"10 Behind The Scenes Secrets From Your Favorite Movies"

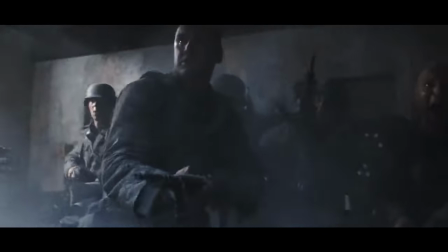Directors and actors make filmmaking look easy, but often times the job is anything but.
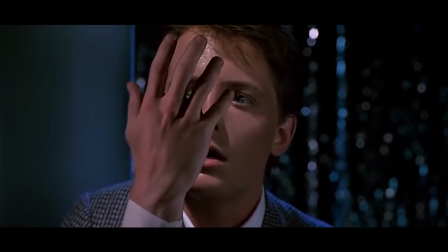It can take the team days or even weeks to complete one short sequence that's only a fraction of a two hour running time.
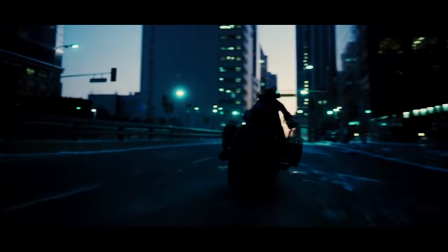Sometimes viewers may not even realize how much goes into getting a great film moment right.
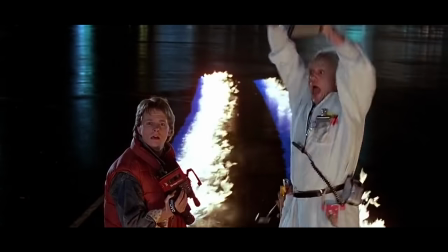Whether it's camera tricks, improvisation by the actors, or pulling some strings in the real world to get that dream location, Hollywood is always willing to go the extra mile to get what they want for a movie.
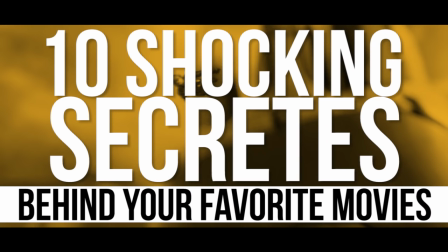Here's our latest installment of How It Was Shot, 10 Shocking Secrets Behind Your Favorite Good movie scenes.
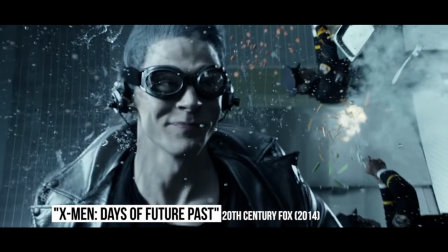X- Apocalypse Quicksilver stole the show with a slow motion rescue attempt in the Pentagon during Days of Future Past, so Bryan Singer knew he had to step it up for the sequel.
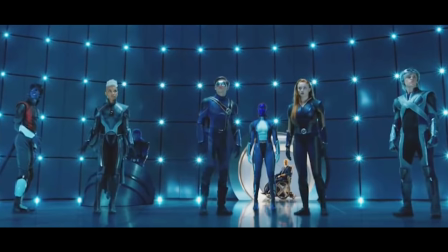In X- Apocalypse, the Quicksilver sequence was far more extensive than the one before. The speedster had to save everyone in the mansion and everything you can think of was used.
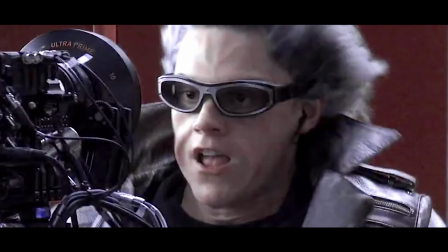Singer used a sophisticated phantom camera that films 3000 frames per second, so something that happens in the blink of an eye takes 15 seconds of screen time.
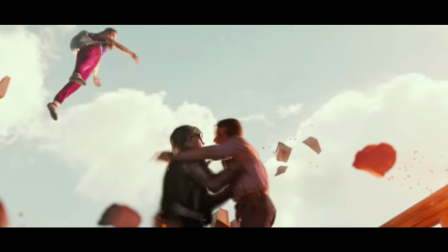The camera also moved at 90 miles per hour and obviously many stunts and special effects were required.
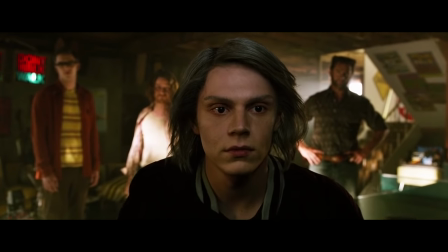Fortunately for all, it was a highlight of Apocalypse.
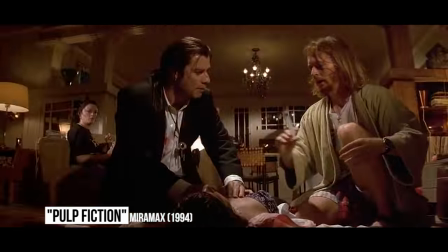Hulp Fiction Quentin Tarantino's gangster opus is full of tense moments, but few can rival the adrenaline shot Mia Wallace receives.
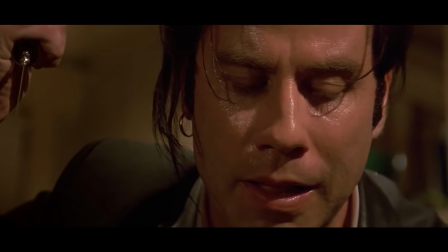Frantically trying to save his boss's wife, Vincent Vega successfully administers it and Mia is revived.
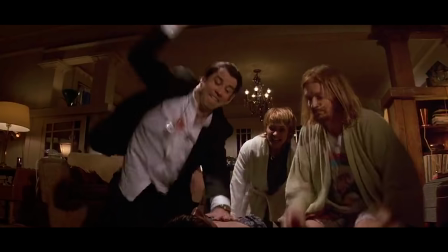When it came time to shoot it, Tarantino had John Travolta pull the needle out of Uma Thurman and reverse the footage in post during editing.
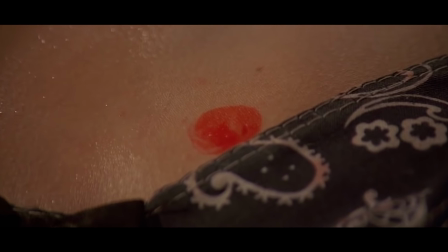If you watch the screen extra carefully during this part, you'll notice that a mark on Thurman's chest disappears after she gets the shot, an obvious effect of the techniques used.
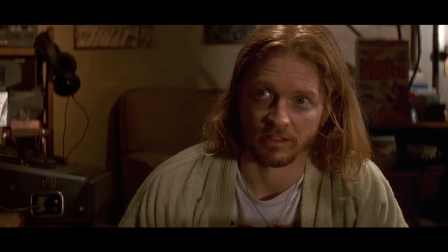The untrained eye can't tell the difference, and this scene still leaves us on the edge of our seats.
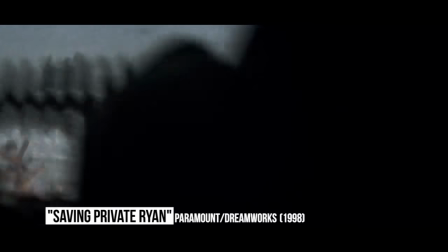Saving Private Ryan Thought to be one of the greatest openings in all of film,
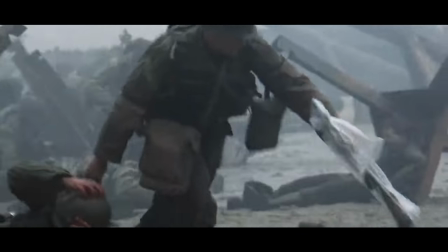the D-Day recreation at the start of Steven Spielberg's Saving Private Ryan was 30 minutes of pure hell on screen.
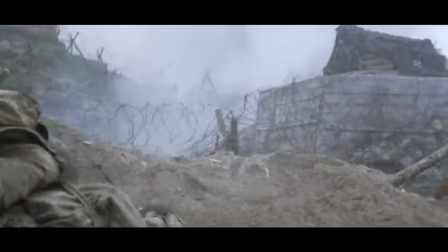World War II veterans said the director had achieved maximum realism putting it together, which made it endure with audiences.
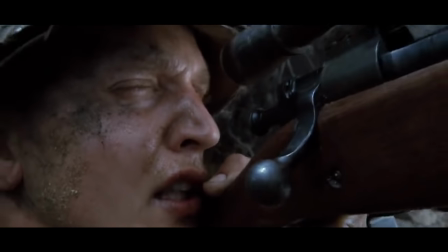Instead of storyboarding the huge sequence, Spielberg let the action dictate his camera shots, creating an unpredictable and uneasy feel where anything could and would happen.
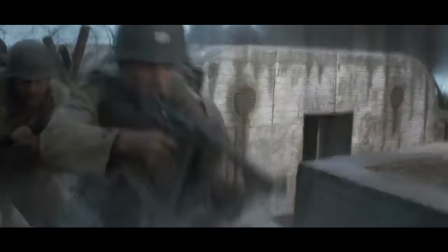It's no wonder Spielberg won his second Best Director Oscar for this film, as he set the tone for one of the finest Hollywood epics that's become a classic.
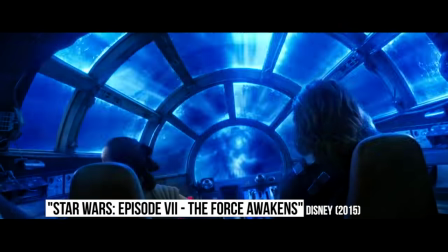Star Wars The Force Awakens Star Wars fans spent all of Episode 7's marketing campaign wondering, where's Luke Skywalker?
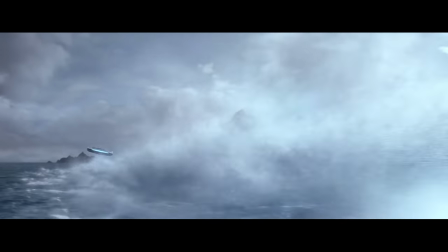They had to wait until the final scene in the movie to find out. Rey finds the Jedi Master in isolation on the distant planet, Ahch-To.
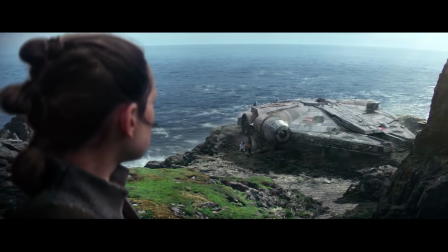So, Ireland's Skellig Michael Island was used for the world, and it's not the easiest place to gain access to, in large part due to the island's status as a UNESCO World Heritage Site.
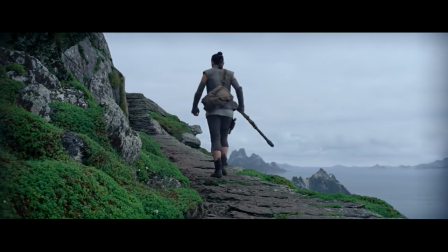The Irish Film Board had to work countless hours in order to arrange a limited shooting window for the team.
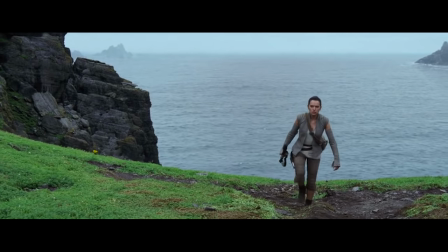Rian Johnson did some filming there for Episode 8, but the production crew had to build a set on a back lot to get the rest of the scenes.
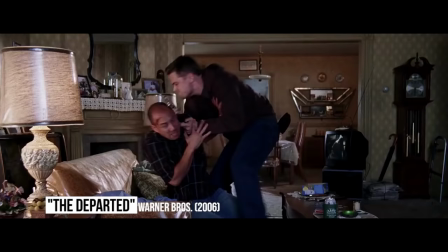The Departed Martin Scorsese's Oscar-winning crime drama is one of the director's most nerve-wracking efforts.
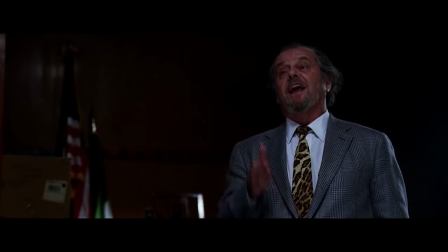There are many scenes in the film in which undercover cop Billy Costigan has to interact with the vicious mob boss Frank Costello, trying to keep the truth under wraps.
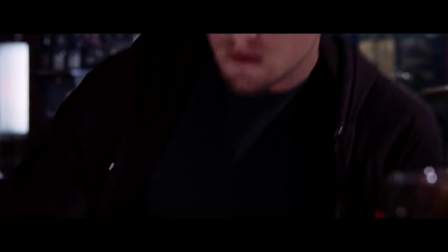In one moment, Costello was suspecting there's a rat in his crew and he questions Billy about it.
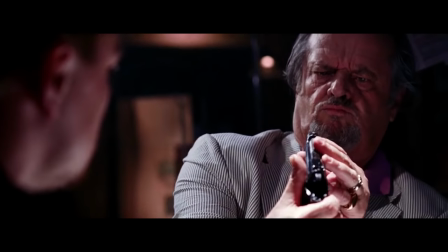Reading the script, Jack Nicholson didn't think the scene was tense enough and decided to pull a real gun on Leo DiCaprio while filming.
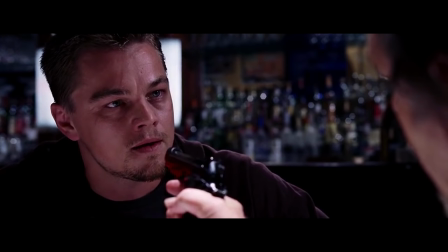Leo did a great job of portraying a character who was always on edge, but sometimes the reactions were just natural.
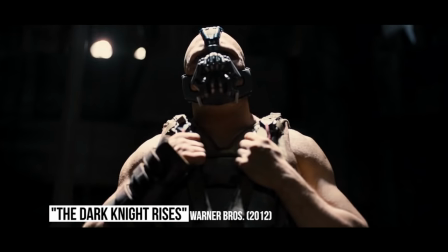The Dark Knight Rises Christopher Nolan is known for his grand scale and he didn't leave anything on the table during the conclusion of his Batman trilogy.
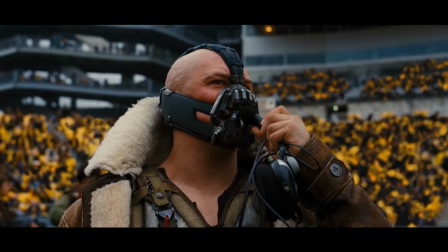A key set piece is set at the Gotham City Football Stadium, which was filmed at Pittsburgh's Heinz Field.
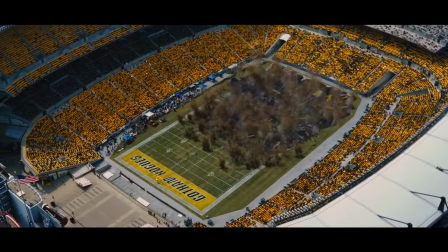Explosive squibs were placed on the field surface to simulate the collapse that's seen in the film. 10,000 extras were also called upon, including several Steelers players.
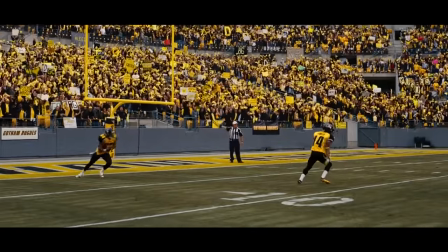Wide receiver Heinz Ward is most prominently featured, returning a kickoff for a touchdown. It helps that the film's executive producer, Thomas Tull, is a part owner of the team and could pull some strings.
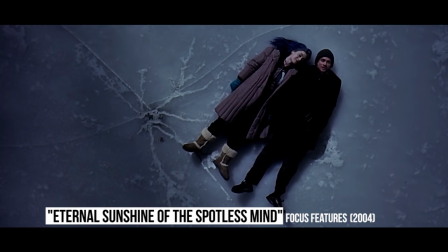Eternal Sunshine of the Spotless Mind This heart-wrenching tale isn't just a bittersweet romance film, it's also one of the most visually impressive sci-fi works to date.
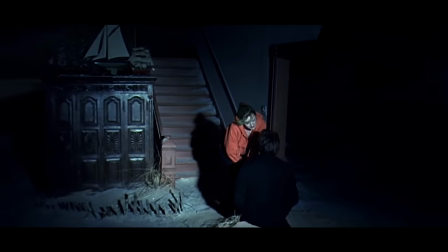With a small $20 million budget, the filmmakers couldn't rely too heavily on CGI and had to do much of the production practically.
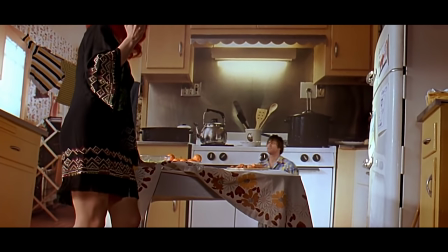That includes a sequence where Joel appears as a child in the same scene as an adult Clementine.
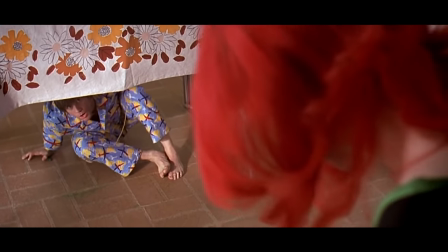Director Michelle Gondry used the same forced perspective techniques Peter Jackson employed on Lord of the Rings, where camera and actor positioning can alter the size of the actors so they look smaller than they really are.
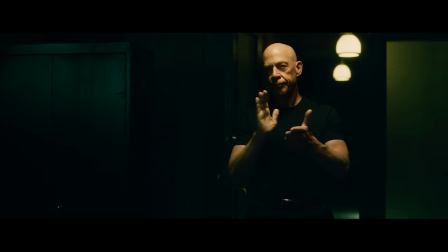It's a neat trick and definitely feels more realistic than digitally shrinking Jim Carrey. Whiplash Who knew a movie about drum lessons could be as intense as a war drama?
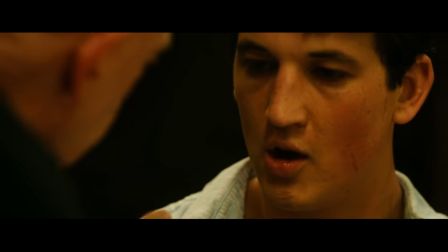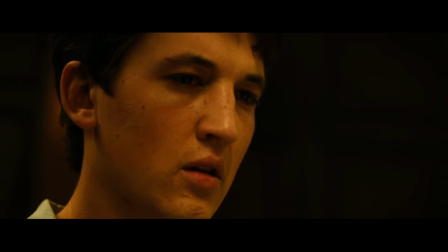When your instructor is J.K. Simmons, learning music can be rough, but Miles Teller was more than up for the challenge.
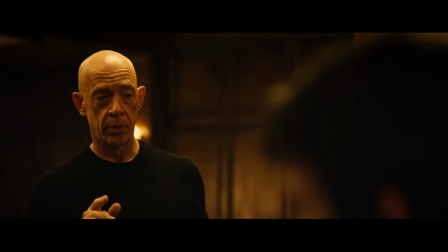The actor has been playing drums since he was 15 and played for real during Whiplash. He has the blisters on his hands to prove it.
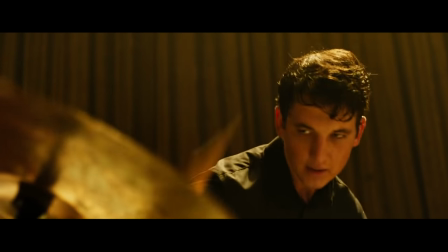While a visual double was used, all of Andrew's drumming was performed by Teller to pre-recorded tracks.
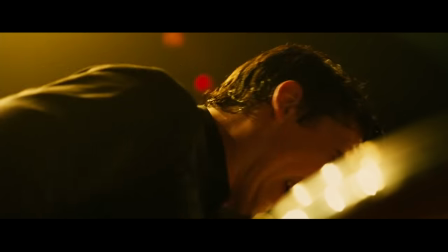Fox. His own drumming accounted for roughly 40% of the film's soundtrack. He may not cut it for Simmons, but Teller is certainly playing our tempo in this film.
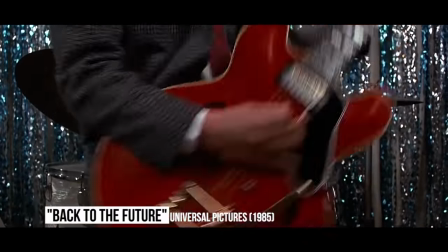Back to the Future Marty McFly gets to live out his dream when he rocks the crowd with Johnny B. Goode before going back to the future.
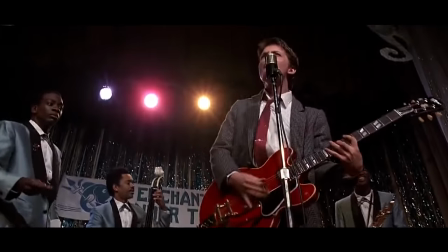As talented as Michael J. Fox is, he's not really doing the performance himself.
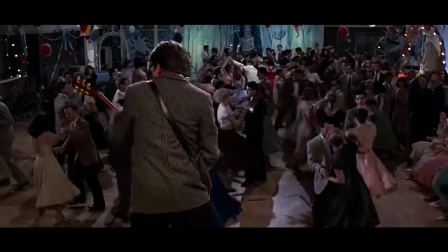Mark Campbell was the one who provided the vocals, and while Fox can play guitar, he merely finger synced to the chords.
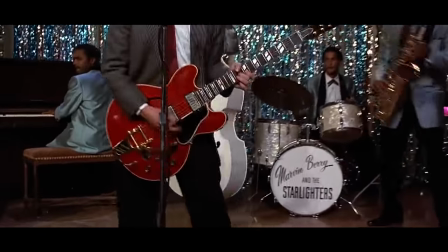Guitarist Paul Hansen taught him the chords, and then Fox emulated the movements while filming. Tim May was the one who played the riff, and the rest is history.
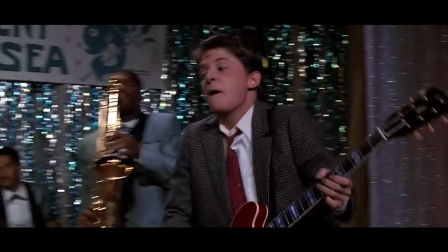Credit to Robert Zemeckis for aligning all those pieces properly, as this became the moment of the film.
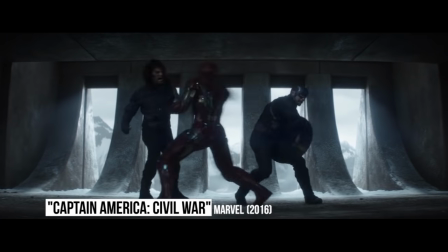Captain America Civil War The third solo Captain America film featured the largest ensemble in a Marvel movie to date,
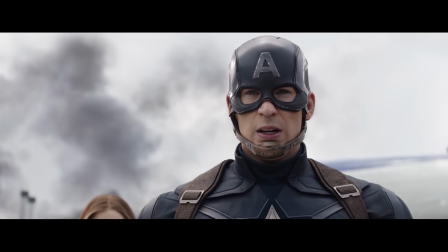and directors Joe and Anthony Russo made sure they delivered on the action fans craved.
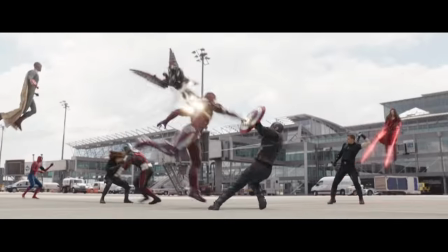No doubt the centerpiece of the production was the now famous splash page sequence where Team Cap squared off against Team Iron Man at a German airport.
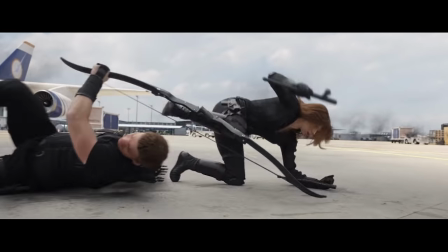The sequence was shot on Pinewood's back lot and on location at the Leipzig Halle Airport.
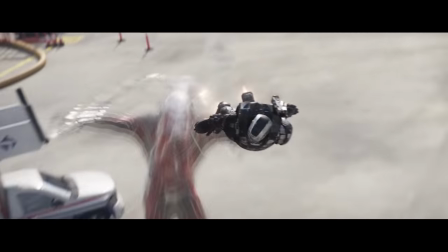It involved extensive visual effects, including digital doubles of the actors and extensions of the setting.
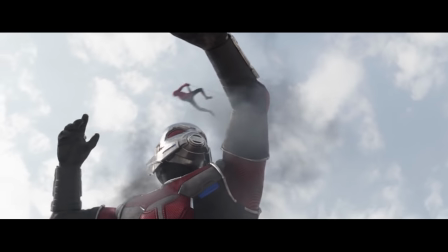They also used drones to get certain camera angles, and had to balance several schedules of premier talent.
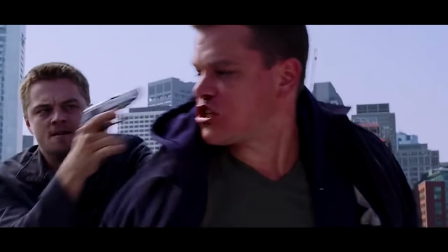All that hard work paid off in the end. Those are the behind-the-scenes secrets to just some of Hollywood's most memorable scenes.
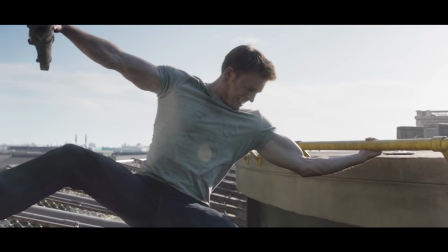Are there any we missed? Which ones are your favorites? Let us know in the comments below and be sure to subscribe to our channel for more fun videos like this one.
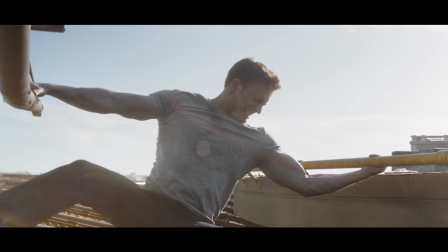Thanks for watching!